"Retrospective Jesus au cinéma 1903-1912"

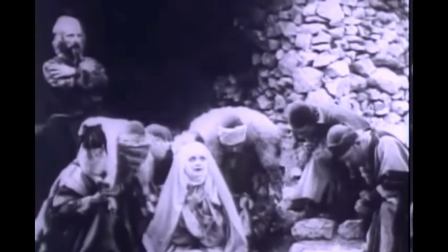[4:03]
Et chez Holcote, on a des plans plus serrés, plus centrés sur les personnages,
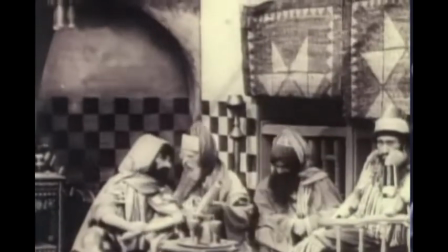[4:07]
avec une utilisation du montage pour faire avancer les rois mages, puis une rencontre avec Hérode.
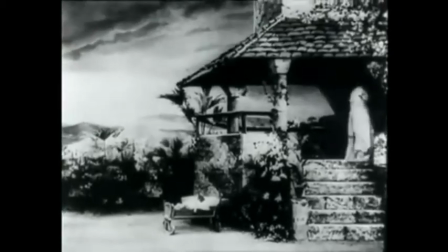[4:14]
Alice Guy nous montre ensuite le sommeil de Jésus, où on voit des anges se pencher sur son berceau.
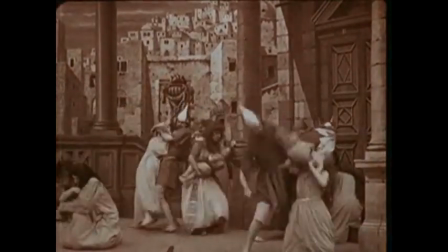[4:20]
Puis chez Zeka, on a une belle scène de bataille avec le massacre des innocents sur l'ordre d'Hérode, suivi de la fuite en Egypte sur ordre des anges.
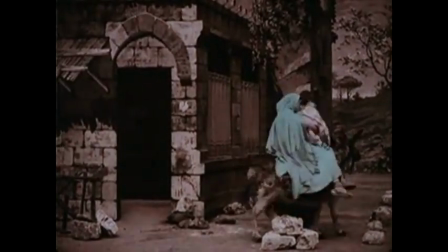[4:28]
Marie, Jésus et Joseph fuient juste à temps pour éviter les soldats.
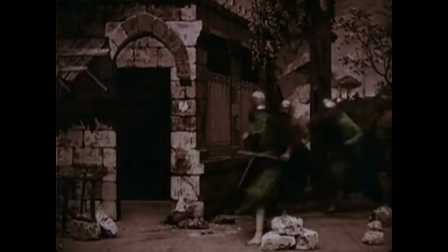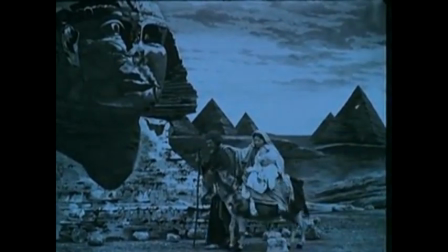[4:38]
Plus tard, c'est un archange qui repousse l'ennemi et on a même une vision du sphinx. Mais c'est à nouveau le film d'Holcote qui tire partie des corps naturels.
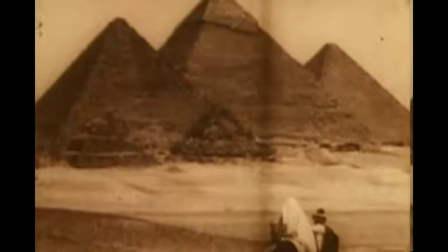[4:47]
Après une fuite discrète de Bethléem qui tranche avec l'arrivée dans la foule, on a droit aux pyramides de Gizeh et aux vrais sphinx, mais sans anges et sans bagarre.
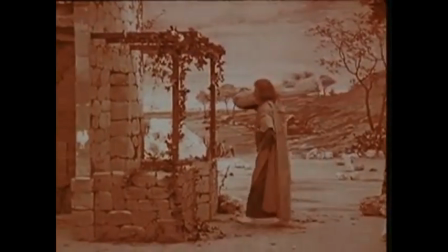[4:57]
Puis Jésus grandit en coupant du bois chez Ezeka, avec à nouveau un mouvement de caméra. On voit des docteurs, puis il est baptisé.
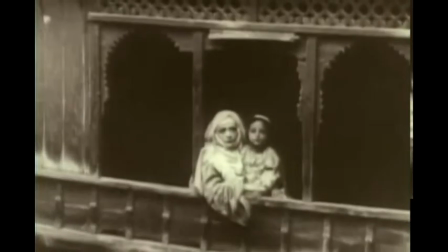[5:05]
Tandis que chez Holcote on le voit grandir grâce au montage
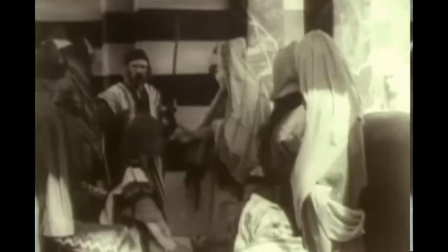[5:08]
A 12 ans il voyage à Jérusalem Il est étudié par des docteurs Puis rentre à Nazareth pour répandre la parole divine
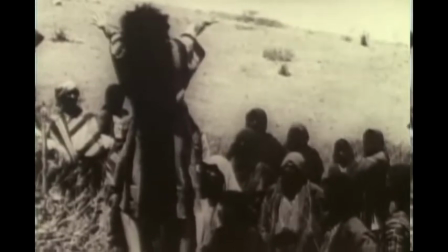[5:15]
On le voit rassembler ses apôtres Puis réaliser des miracles Où il rejoint les précédents films On a Marie-Madeleine au pied de Jésus
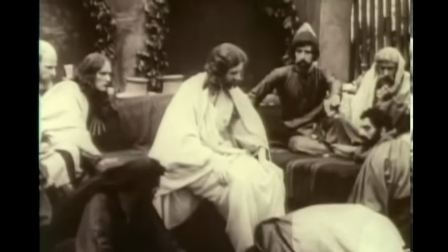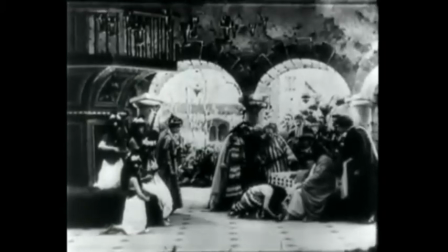[5:28]
Qui à Lisgui donne plus de vie à cette scène En donnant des choses aux acteurs qui sont nombreux Ensuite Jésus demande de l'eau à une Samaritaine
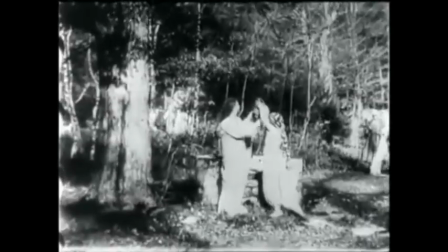[5:40]
scènes que l'on voit aussi chez Alice Guy.
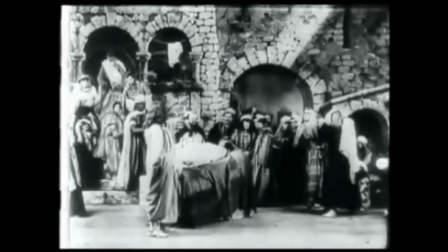[5:47]
Et les deux films nous montrent aussi la résurrection de la fille de Jair.
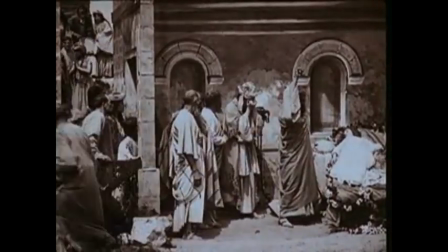[5:51]
Le film de Pathé va alors se focaliser sur les miracles avec Jésus qui marche sur l'eau grâce à la surimpression,
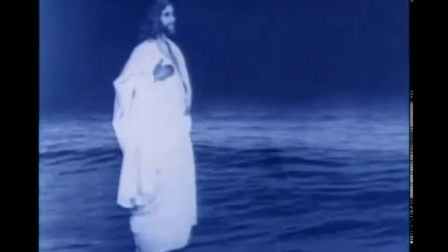[5:59]
technique que réutilise Raoul Cote en moins impressionnant je trouve.
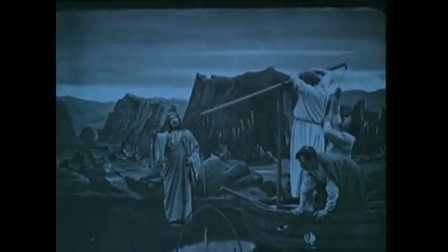[6:04]
La pêche miraculeuse, la transfiguration et une seconde résurrection avec Lazare que nous montre aussi Raoul Cote.
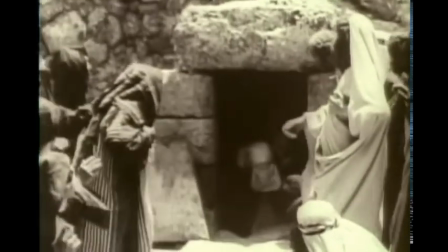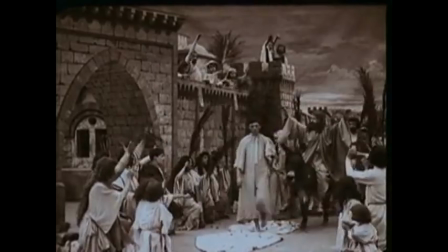[6:16]
Les deux films montrent ensuite le voyage de Jésus à Jérusalem Compagné d'une foule avec des ambitions différentes
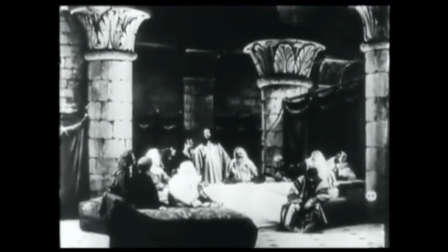[6:24]
Puis on arrive à la scène de la Seine Chez Alice Guy, de loin, entre des piliers,
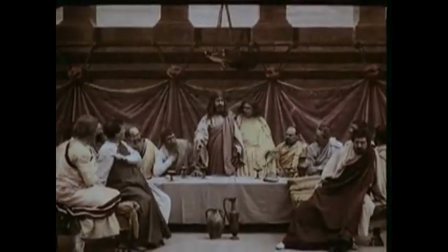[6:29]
avec des anges Chez Eka, c'est une scène plus sobre, mais plus lisible Et chez Holcote, des plans plus serrés,
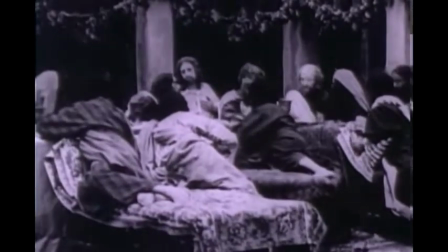[6:36]
plus longs et plus propres Ensuite le jardin des oliviers Où dans un plan séquence,
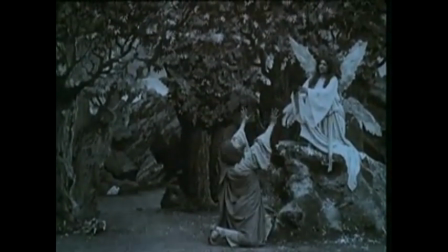[6:41]
Jésus quitte ses amis pour voir un ange puis se fait arrêter suite à la trahison de Judas.
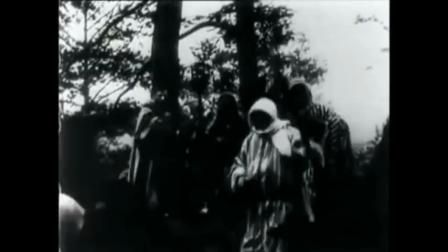[6:46]
Alice Guy s'attarde plus longtemps sur cette scène et nous montre ça en trois tableaux avec un accent sur la trahison.
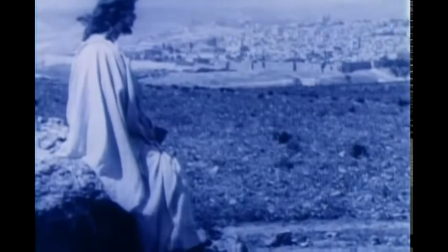[6:53]
Et Olcott, waouh, quel plan puissant après toutes ces scènes de foule.
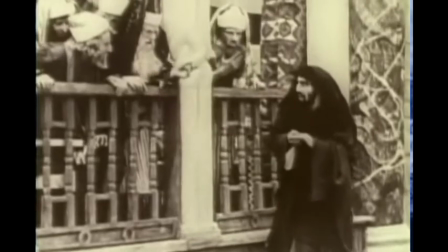[6:58]
Et tiens, on a déjà une opposition entre le gentil en blanc et le méchant en noir.
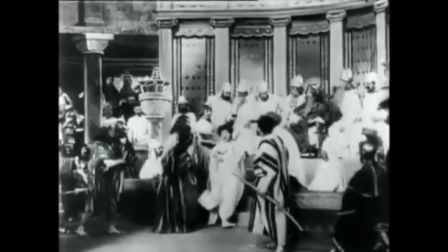[7:03]
Ensuite Alice Guy nous montre Jésus devant Kayaf, puis Pilate dans des plans d'ensemble corrects.
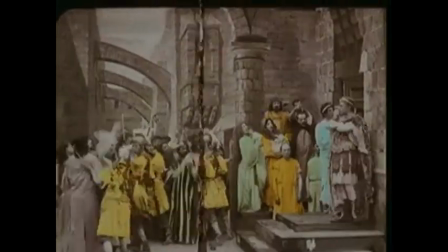[7:09]
Zeka nous montre une foule plus grosse et plus véhémente chez Pilate. Tandis qu'Holkot utilise à nouveau le montage et des cadrages serrés pour nous montrer la réaction de Pilate et de la foule.
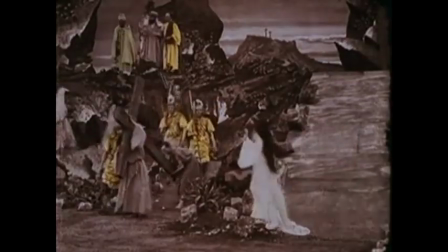[7:20]
Si Zeka choisit de nous montrer une colline très joliment peinte,
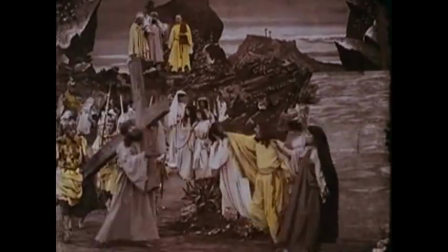[7:24]
les films d'Alice
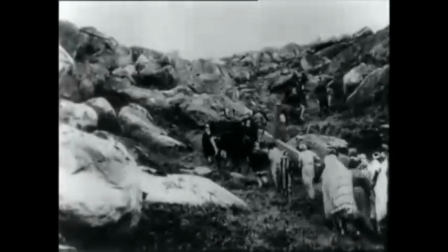[7:29]
Guy et d'Holkot montrent la montée de Golgotha en décor naturel, qui a l'air plus pentue chez Alice Guy,
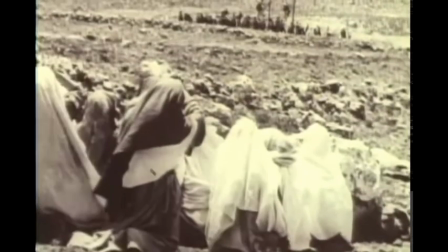[7:35]
mais Holkot nous montre un beau plan large de la montée.
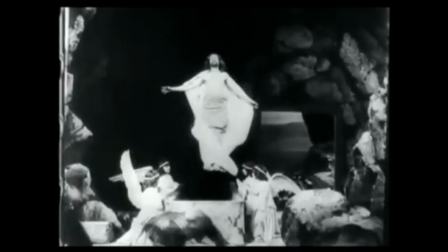[7:39]
Le film d'Holkot se termine avec l'agonie du Christ, tandis que les deux autres nous montrent la descente de la croix, puis la montée du Christ au ciel avec les anges, dans deux styles différents à nouveau.
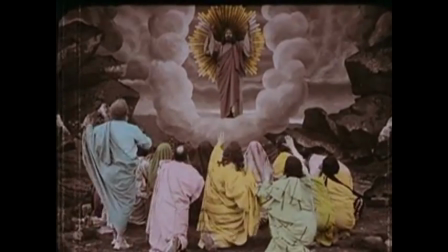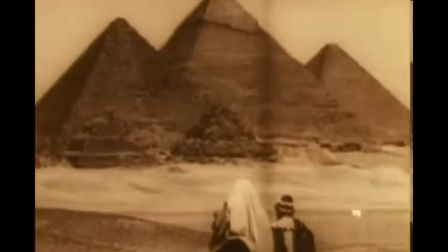[7:56]
Le film de Sidney Holcott utilise pleinement ses décors naturels et des cadrages pour nous montrer un quasi-documentaire mais bien raconté.
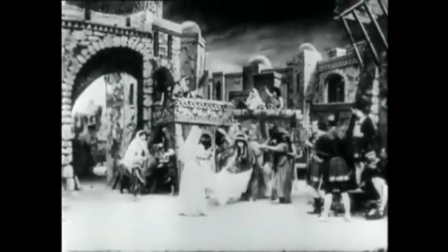[8:03]
Alice Guy, elle nous montre décors et costumes inspirés des illustrations d'époque et plusieurs scènes que l'on ne retrouve pas dans les autres films, alors qu'il est plus court.